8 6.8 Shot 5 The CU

All right, we've gotten over the biggest hurdle, which is setting up our little lighting world for the mid shots. Now we're going in for the close-up. This should be very quick, and it's going to follow the same system every single time. If you're going from that sunwrap look that we just did, 12 by bounce, 12 by overhead, 12 by neg, it's going to be the same thing, right?
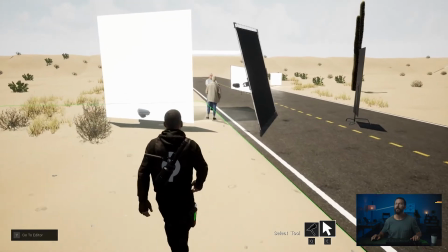[0:21]
Now, as we go in closer, if we walk around here, all we're going to do is we're just going to bring everything closer and have even more control because we are going to be in tighter.
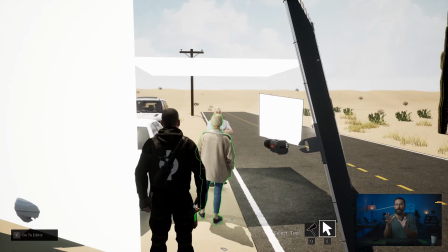[0:30]
So we can bring in all of the instruments and get more control out of it. So whatever results we got previously, we know we're going to be able to get those and better because now we can control where the subject is looking a little bit easier. I can physically, if I'm operating the camera, I can reach out and touch all the diffusions and all the negs.
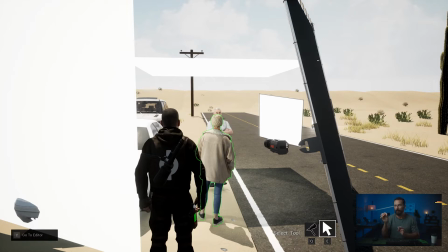[0:45]
So I can, I don't have to ask anybody else. I can just make little minor tweaks and every 1% that I'm getting better, the image is getting that much better. And it really starts to add up quite quickly.
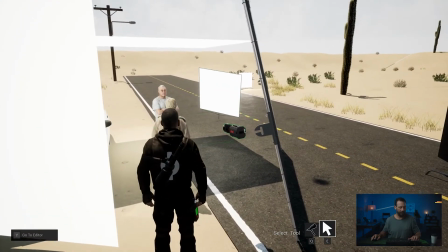[0:55]
So from here, I'm going to leave everything pretty much as it were, and I'll jump into the camera itself, and let's go find our position, right?
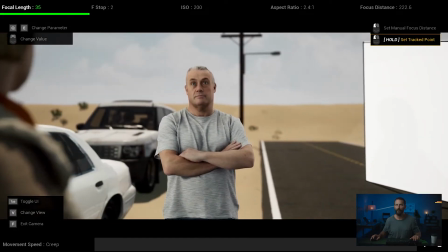[1:03]
Because we want to be on something slightly wider, and we're going to be closer. So, let's try like a 35,
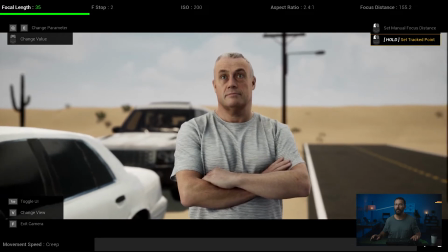[1:09]
and we'll come in here, and again, same principle with the idea that we want to not interfere,
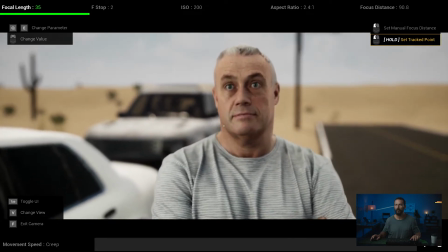[1:16]
like we don't want his head mixing in with the car in the background back there. We don't want to be above his eyeline.
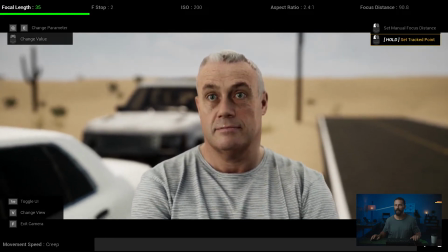[1:22]
Let's actually get his eyes in focus here, see if that works. something like that, right? Like that's not great because it's messy and the horizon is cutting through the top of his head.
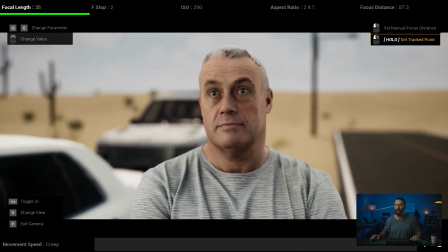[1:31]
I wanna be just a little bit down and I'm gonna play it a little bit more towards the sun, right, we've lost an hour.
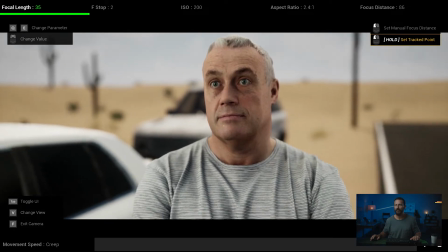[1:36]
Okay, so the car is in the background. It's a little bit mixed in with the top of his head.
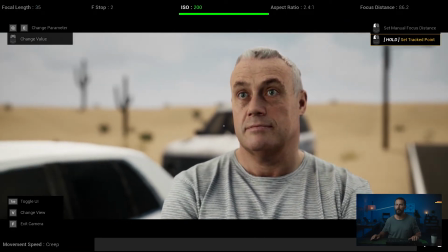[1:42]
Let's come down a little bit. And again, just remember, I would probably be playing this somewhere in between there and there for the background.
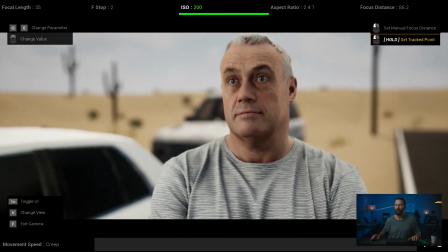[1:49]
It just feels a little bit down.
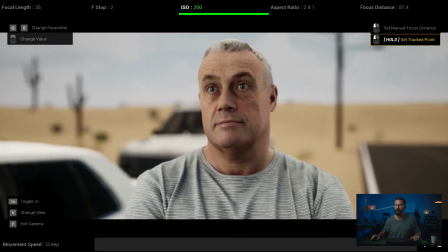[1:52]
and then that's not bad right for a close-up and it's strange that you would be doing a close-up on a 35 but we talked about the
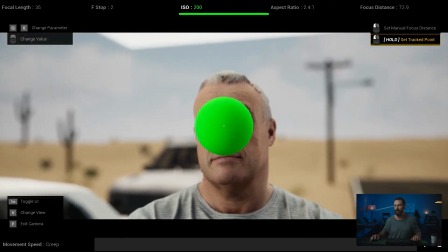[1:59]
before in the lead-up this is sort of what we like we like this look there he's actually in focus okay so we take that
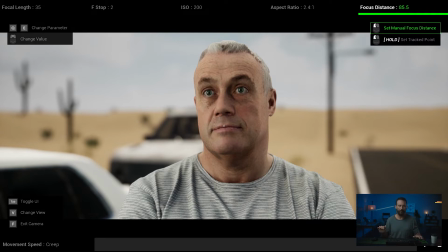[2:06]
still that's if we change nothing right we just moved in but we know we're going to change some things first off i don't like
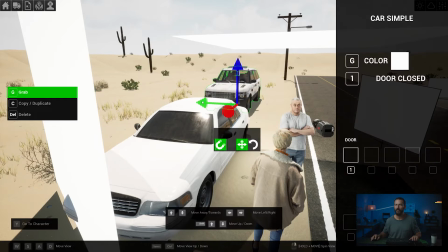[2:11]
that car in the background being like that so i'm just going to again use just cheat it a little bit doesn't Not to be much.
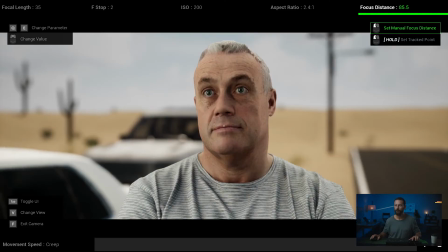[2:17]
Let's just see if we cheated a little bit. That might be too much of a cheat.
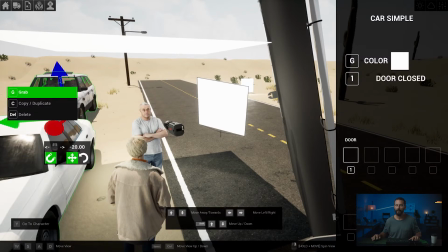[2:23]
I'll have to bring it back. Bring it back in, bring it back in, and then we'll just push it back a little bit so it's not as competing.
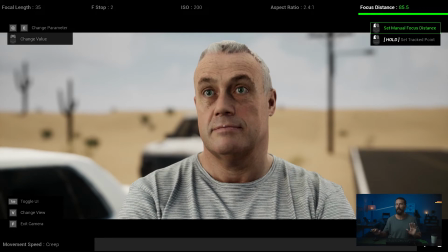[2:30]
Let's see what that looks like. So again, just pushing that car back. That's a little bit better. It just feels a little bit more off in the distance. It's not as distracting.
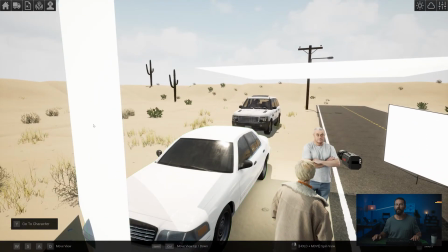[2:38]
Then with everything else, I'm probably, rather than move this, because this 12 by 12 can be a bit of a pain to move when you're going in for the closeup,
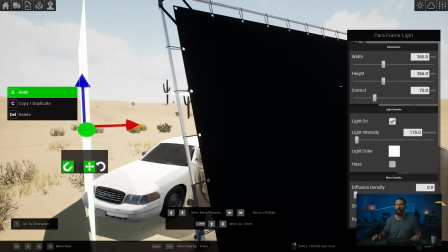[2:46]
Oftentimes, I will just try and get more out of it. So now let's angle it like we didn't want to do before.
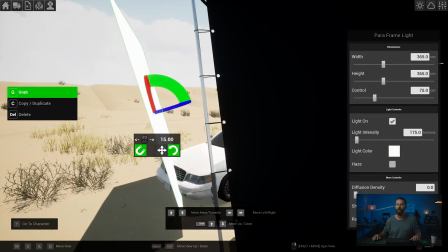[2:52]
So to get more level out of it, we're just going to angle it towards the sun so that the level coming down from the sun is hitting here.
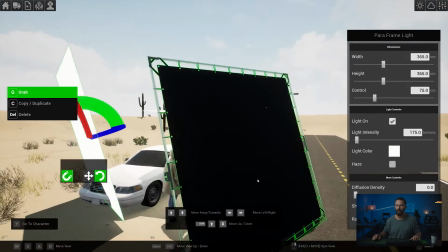[2:58]
It's almost straight up now, right? It's almost noon. It's going to hit here and it's going to bounce in. And it's going to be too much level for us right now.
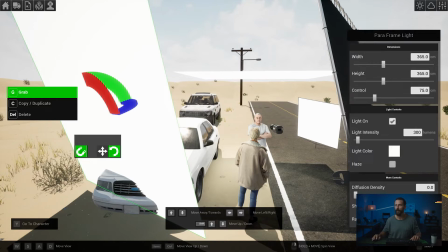[3:07]
So let's think that now that gets us another stop out of that ultra bounce. So if we come in here, right, it's too much.
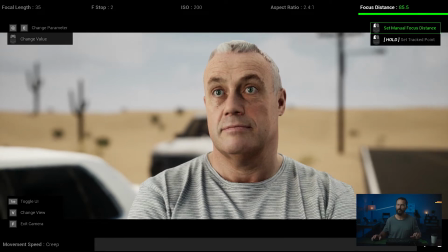[3:14]
Well, it's not too bad, but it's still, it's a little bit too much.
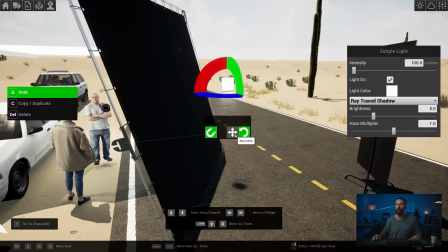[3:17]
So what I'm gonna do is then I'll bring in a four by piece of diffusion and I'll put that right off a camera.
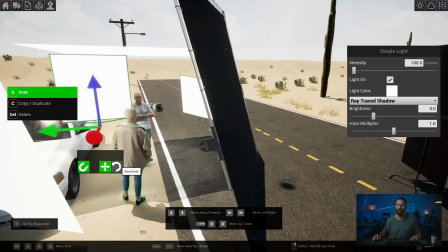[3:25]
Let's put that right here, lift it up, twist it around. And again, this is not a lamp, this is just diffusion.
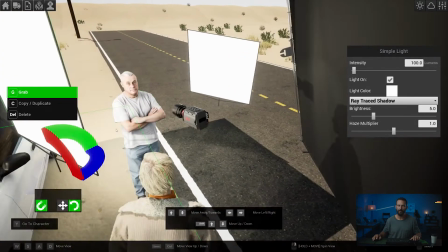[3:32]
And then we'll really place this thing right where we want it.
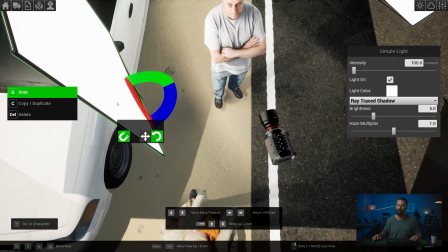[3:35]
And if we come in here and overhead, I want it just so that it's just hitting that cheek, that near side cheek.
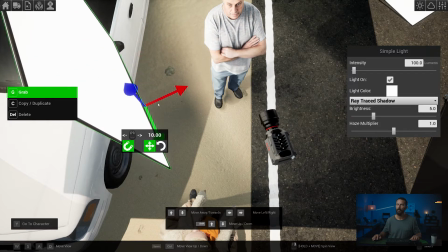[3:43]
See up there, too far back, too far back, too far back, right in there. Okay, that's our spot.
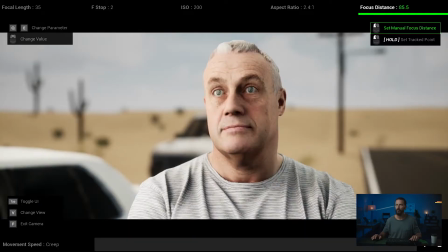[3:49]
And if we come into the camera, how are we doing for exposure? Way over, right? We've gone way over in exposure.
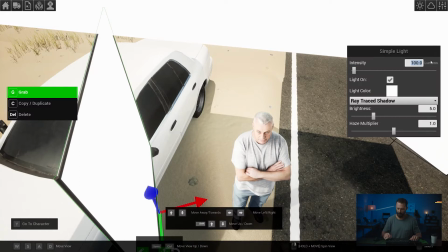[3:55]
So knock this down. Let's do something like that.
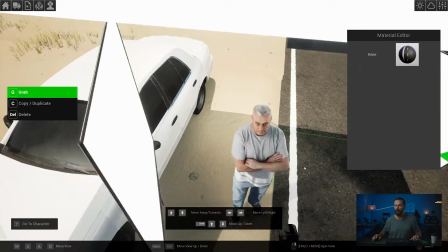[4:00]
Again, just diffusing the bounce light that is already there. And this, this thing should be on standby.
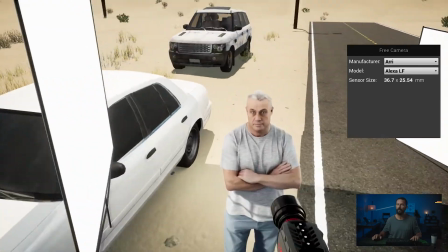[4:05]
So as soon as they call cut, you just wheel in this thing.
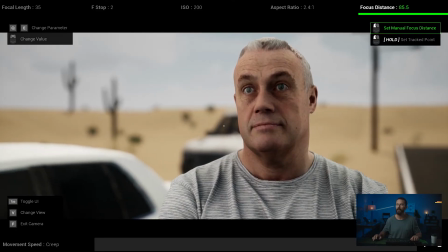[4:07]
And it's probably not enough now,
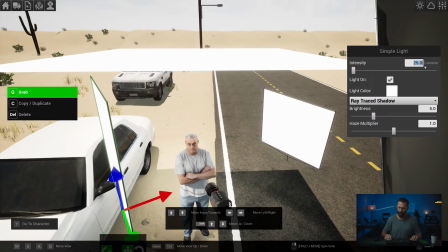[4:11]
Probably took too much out of it, so instead of the half grid, let's go quarter grid, and take this up to 75, and we jump in here.
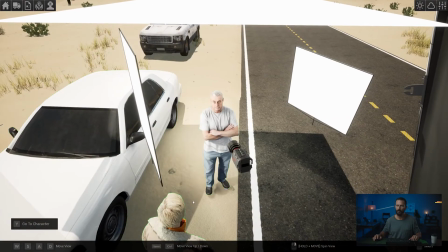[4:20]
And that's too much now. Okay, instead of, we're not gonna use quarter grid. Maybe use quarter grid and a four by net, which would take another half stop out of it.
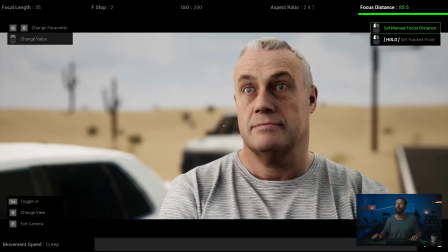[4:28]
Let's do 50 here, and let's see what that looks like. Okay, that's not bad, right?
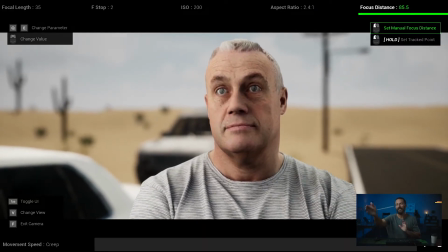[4:34]
And well, what about that leak that's coming down the side of his head?
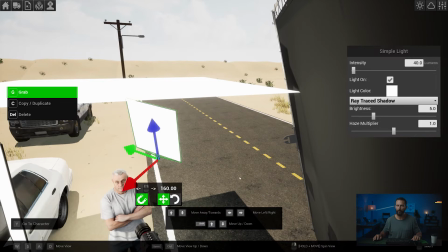[4:37]
Now that we're in closer, remember we were just on the edge of frame last time, we can bring this thing way further around and rotate it around like this.
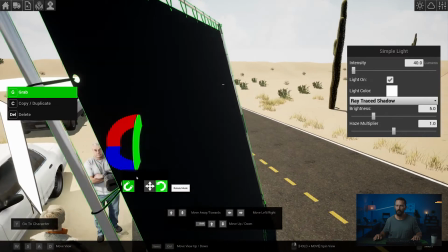[4:47]
Rotate it even more. Now is it in the actual shot? Let's see.
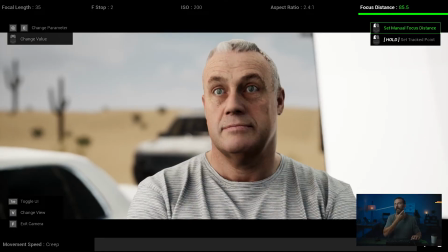[4:52]
Okay, so now it is in the shot, but see how it affects that jawline, right? That little tiny edge, we like that.
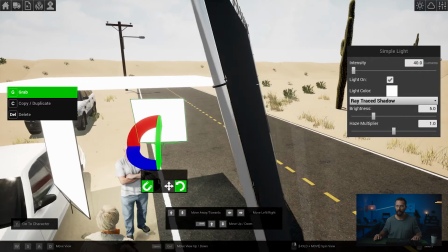[4:58]
So we're going to come back here and let's just actually we'll get the monitor up first.
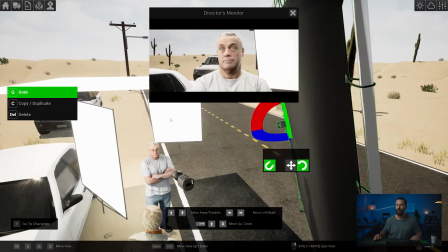[5:03]
Let's get the director's monitor and then we will just ever so slightly move this thing over. So let's move it until we can't see it.
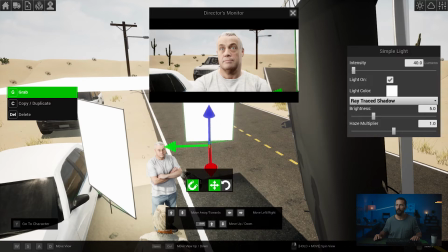[5:12]
Right there. Can you see it? Oop, just there. And then I'm going to rotate it this way.
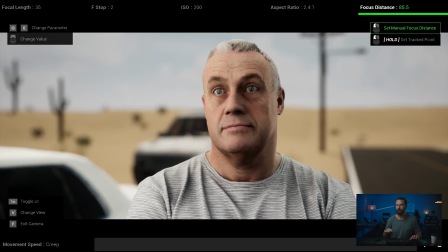[5:18]
Right like that. Okay. Now, we jump back in. We can't see it, but now we have that little tiny edge down the side. We're balanced with the background. It's done very, very quickly, right? Use the level that's already there. Use all the tools that you already built up. The less stuff you move in between the medium shot and the close-up, the better.
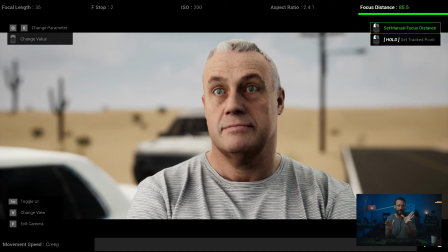[5:36]
Let's just bring everything closer and tighter so that we can actually fix it and fix it much faster. Like if you want to make a change to the medium shot, it can be difficult to do because you got to, you know, if you want to affect the 12 by bounce, that's going to affect your neg.
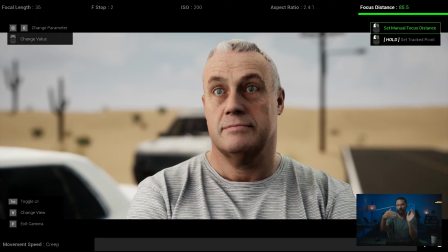[5:49]
So you're going to have to move the 12 by bounce. Then you're going to have to move the 12 by neg. And then the levels that you're getting out of the background lamp or the background bounce, you're going to have to adjust that too. Whereas this, if we have all of the elements and you can reach out and again,
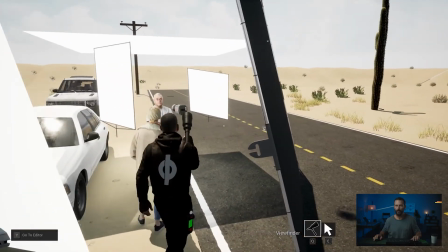[6:02]
if we jump out here and walk around, you know, you can actually, you can reach out and touch this.
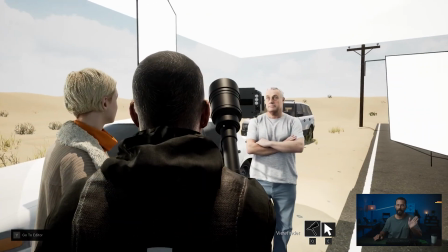[6:08]
If I'm shooting, I'll just angle that 4x to where I want it. I may pull it in a little bit or push it out a little bit just to lose level.
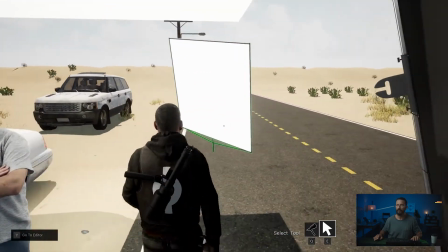[6:14]
Same with in the background back here with this thing, right? Like I may just push it to the side.
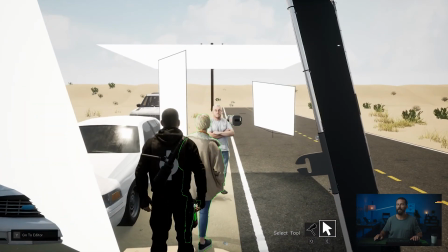[6:19]
I may bring in this neg a little bit more. I might ask for a 4x frame instead of the having the 12x12, right?
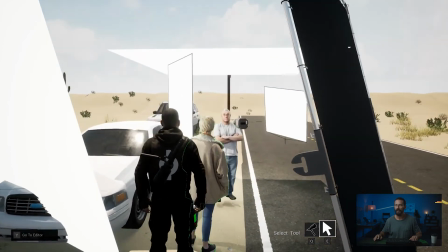[6:27]
Because maybe I want to take away a little bit of this top light. Those are the things that I would be looking for.
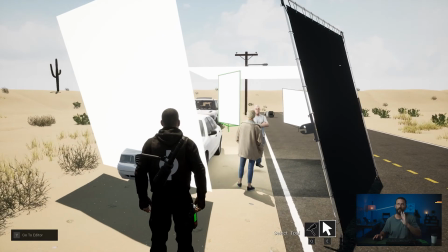[6:32]
And this is, see how easy and quick the setup is. Really, it's just bringing in a four by frame and then readjusting all of your levels and not by much. Whatever that four by frame takes away in terms of diffusion,
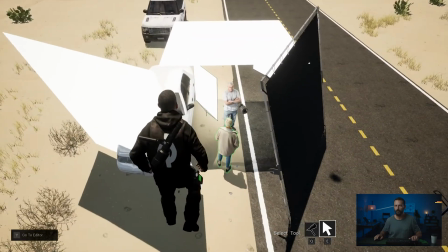[6:42]
right, the more, the closer you can get the diffusion to the actual talent, the nicer it is going to look and the more control you're going to have over it.
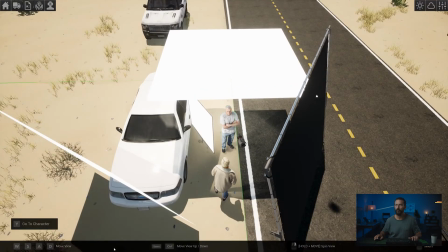[6:50]
And we want control, right? That's the name of the game. So we want to get that diffusion as close as we can get it.
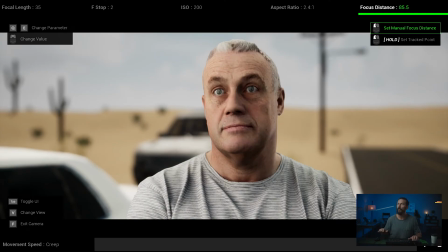[6:55]
And we end up in a spot just like this. So we grab this still and let's just say, oh, it's, you know, they say it's too dark in the background.
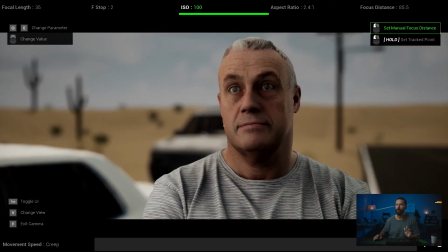[7:03]
They don't like the level of darkness and the agency comes back and says, that doesn't match what we were doing before. Well, you can have it like this, right?
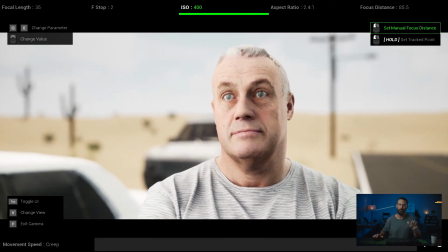[7:11]
But then we just got to lower all of the levels around us. So we take level away from the bounce. We take level away from the backlight.
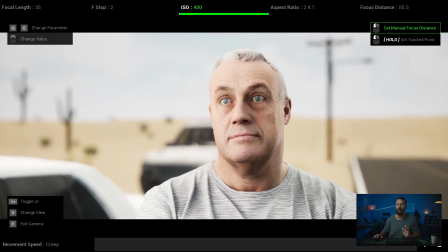[7:17]
We pull out the neg. So there's less of that. We're just reducing everything at that point.
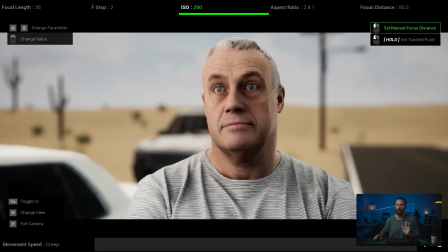[7:22]
But I like the the way that this looks.
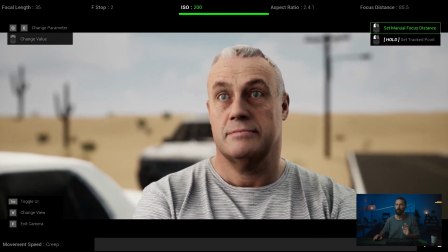[7:24]
So send them just, and also when it's just a single like this, I always aim for the little laughing lines down the side of somebody's face right there.
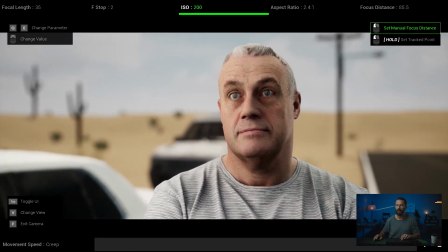[7:32]
That's just enough. I don't like to be fully centered here, but I don't wanna push them way over there either. So I just try and get that center dot right on those lines on the outside of the mouth.
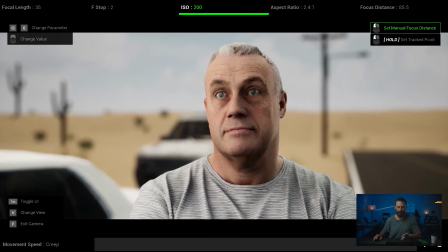[7:41]
And again, we're just below the eye line and taking a still.
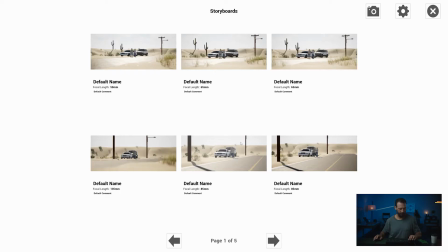[7:45]
Jump out here, we'll go back to our storyboards and let's see what it looks like. Come out, come out, come out, and here we go.
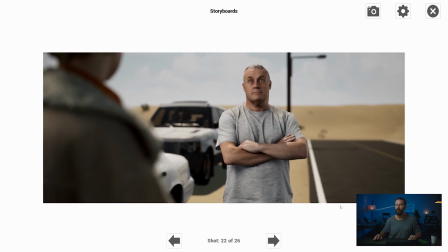[7:58]
So, we jump from our medium shot, this is the 4x medium shot, to that, right?
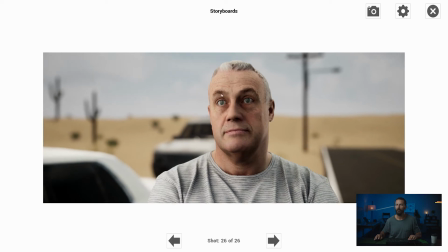[8:08]
That's the better key level, right? We just need a little bit of heat.